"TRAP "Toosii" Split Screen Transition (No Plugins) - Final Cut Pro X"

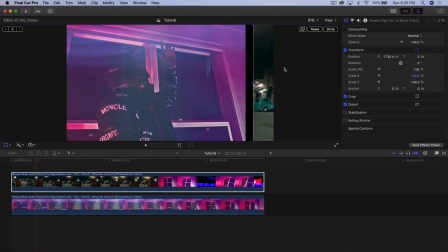Okay, and I'm going to move the x axis around here. So once we're there, what we're going to do is we're going to add a keyframe. So we're going to add a keyframe next to transform. So right next to position my bed. And we're going to go one frame to the left. And all we're going to do is just keep that same length or width.
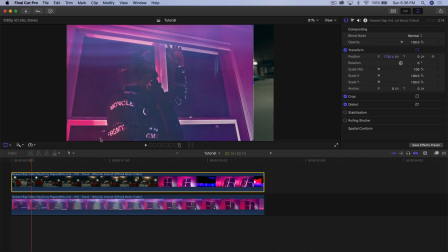Okay, so we're going to drag it to the left. And this is just to add the rest of the keyframes towards the beginning of the video. So we're going to move the x axis on the position here and just drag it to the right and try keeping it relatively the same like that.
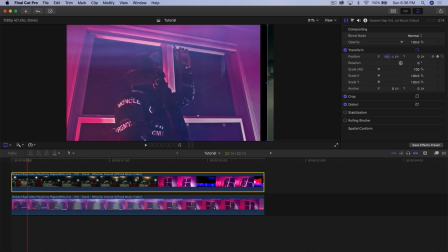Go one frame left on the keyboard again and drag it to the right a little bit. I'm using the trackpad by the way around here. And that looks pretty Very good. Do it again until the first video covers the full screen, if that makes sense.
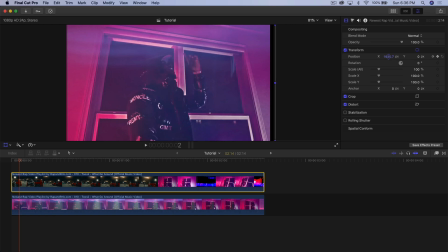So do it again. And then this one, we can just move it out of the frame. So it'll look like this. Okay. So this is the very beginning of the video clip. I'm going, every time I'm pressing the right arrow key on my keyboard, it's going one frame forward.
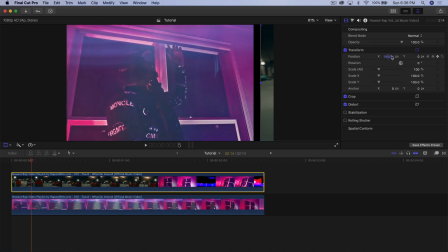Okay. So I'm pressing once, once again, once again. As you can see, it keeps the width the same.
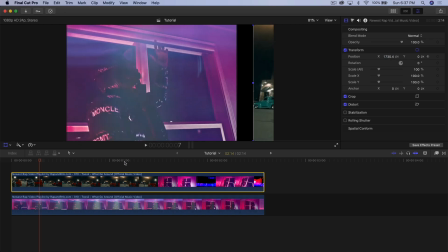And just keep doing that until the video finishes. So we're going to just go to the position. And again, just keep the same width. You can eyeball it. It doesn't have to be exact. So it can be like around here. Just compare it. Go left and right on the keyboard, on the arrow keys, just to go frame by frame.
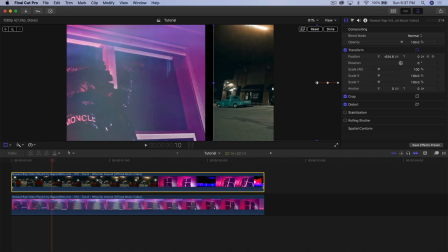And just keep doing that until you start seeing this. Click on the top video. Don't move it manually on here because that will mess things up. So I would suggest just clicking done on here and click back on your video in the timeline and then use the arrow keys. Okay. So we're going to move this back here. So it's going to look like that.
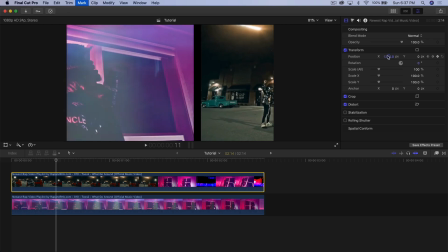Do it again. Okay. Right on the arrow key.
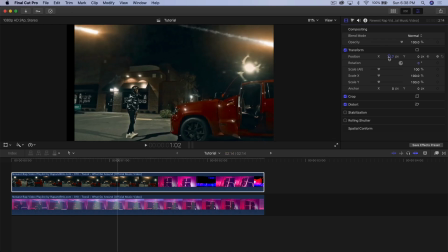And once you start getting closer to the end like this, all you got to do is just keep that same. You kind of have to guess, but you don't want it to go completely back and, you know, you it to fill in the frame immediately because then it'll look a little bit jittery. So just keep it frame by frame. So right here I'm going to go again.
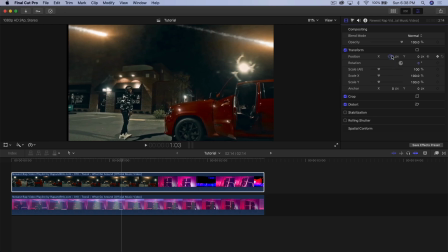And then at this point I might want to move it just a little bit. You'll still see a little bit of that black edge. This is so it makes it look a little bit more smooth. And then do go again one frame and then you can go ahead and type in zero. So now when we go back and push play, you have this super easy and smooth transition.
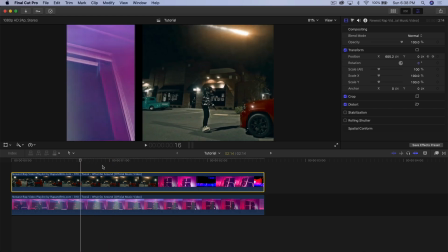No plugins are required. Now the best part about this is that you can actually highlight both of these clips.
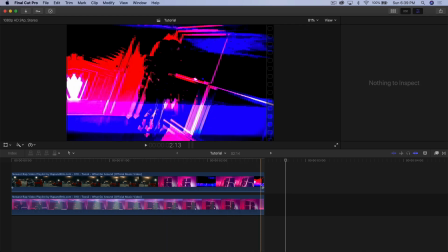And assuming you're going to have, you know, like the rest of your video would be like, like this, right?
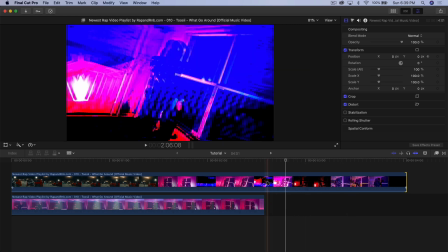So if your video is like this, it's going to look like this probably.
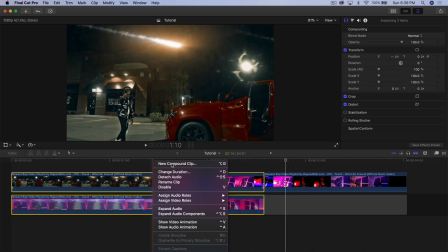I'm going to just highlight the two clips here, right click and create a compound clip and just name this whatever you want.
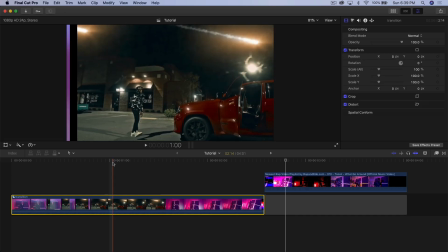I'm going to name this transition. And once you have that, we're going to add a letterbox.
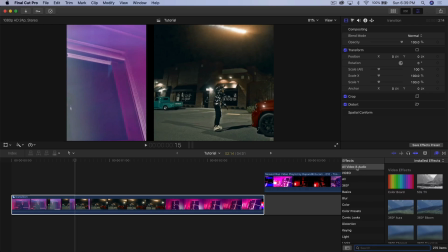So go into the effects and you want to go into all video and audio type in letterbox,
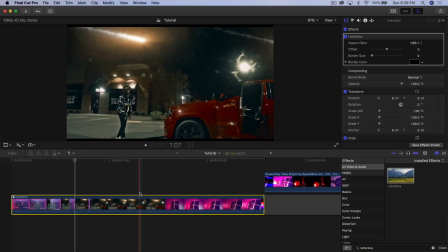drag it on top of your clip, or your transition in this case, and then now we're going to move the playhead towards the beginning.
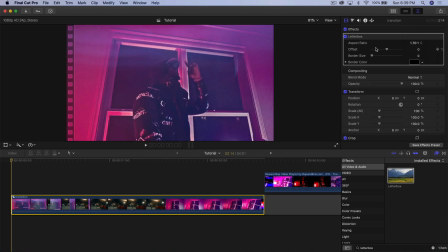For this, we're going to go with 1.70 to 1 for the ratio, and then we're going to go into the border size at a keyframe,
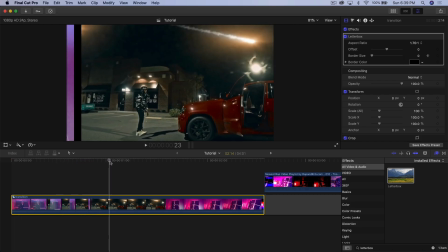and we're going to go and just move this so it's about here once it finishes, and then that way we can go ahead and increase the border size to the maximum. So when you push play, it looks like this and it keeps the same.
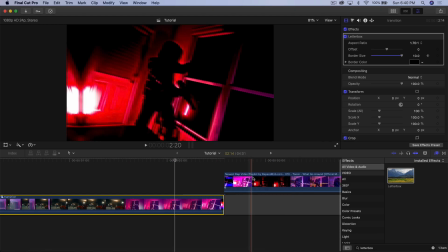Well, of course, here you would add another letterbox.
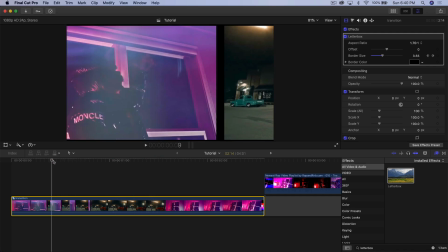I would suggest keeping the same width as well so it doesn't jump up and down when you're transitioning there.
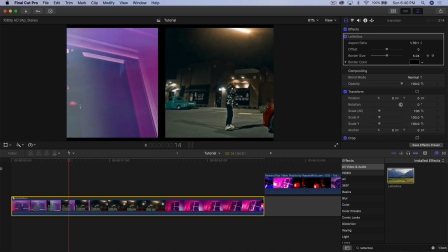But overall, it looks fantastic. So if you guys found this video helpful and relatively simple and straightforward, please leave a like.
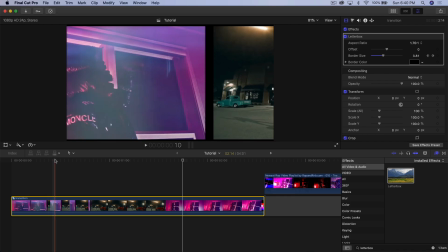That just keeps me motivated to keep more of making videos uh for you guys and uh yeah so let
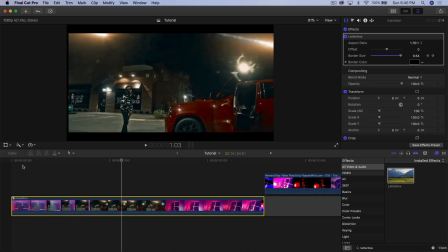me know what you guys think of this one and uh i have another video for you guys coming later this week so stay tuned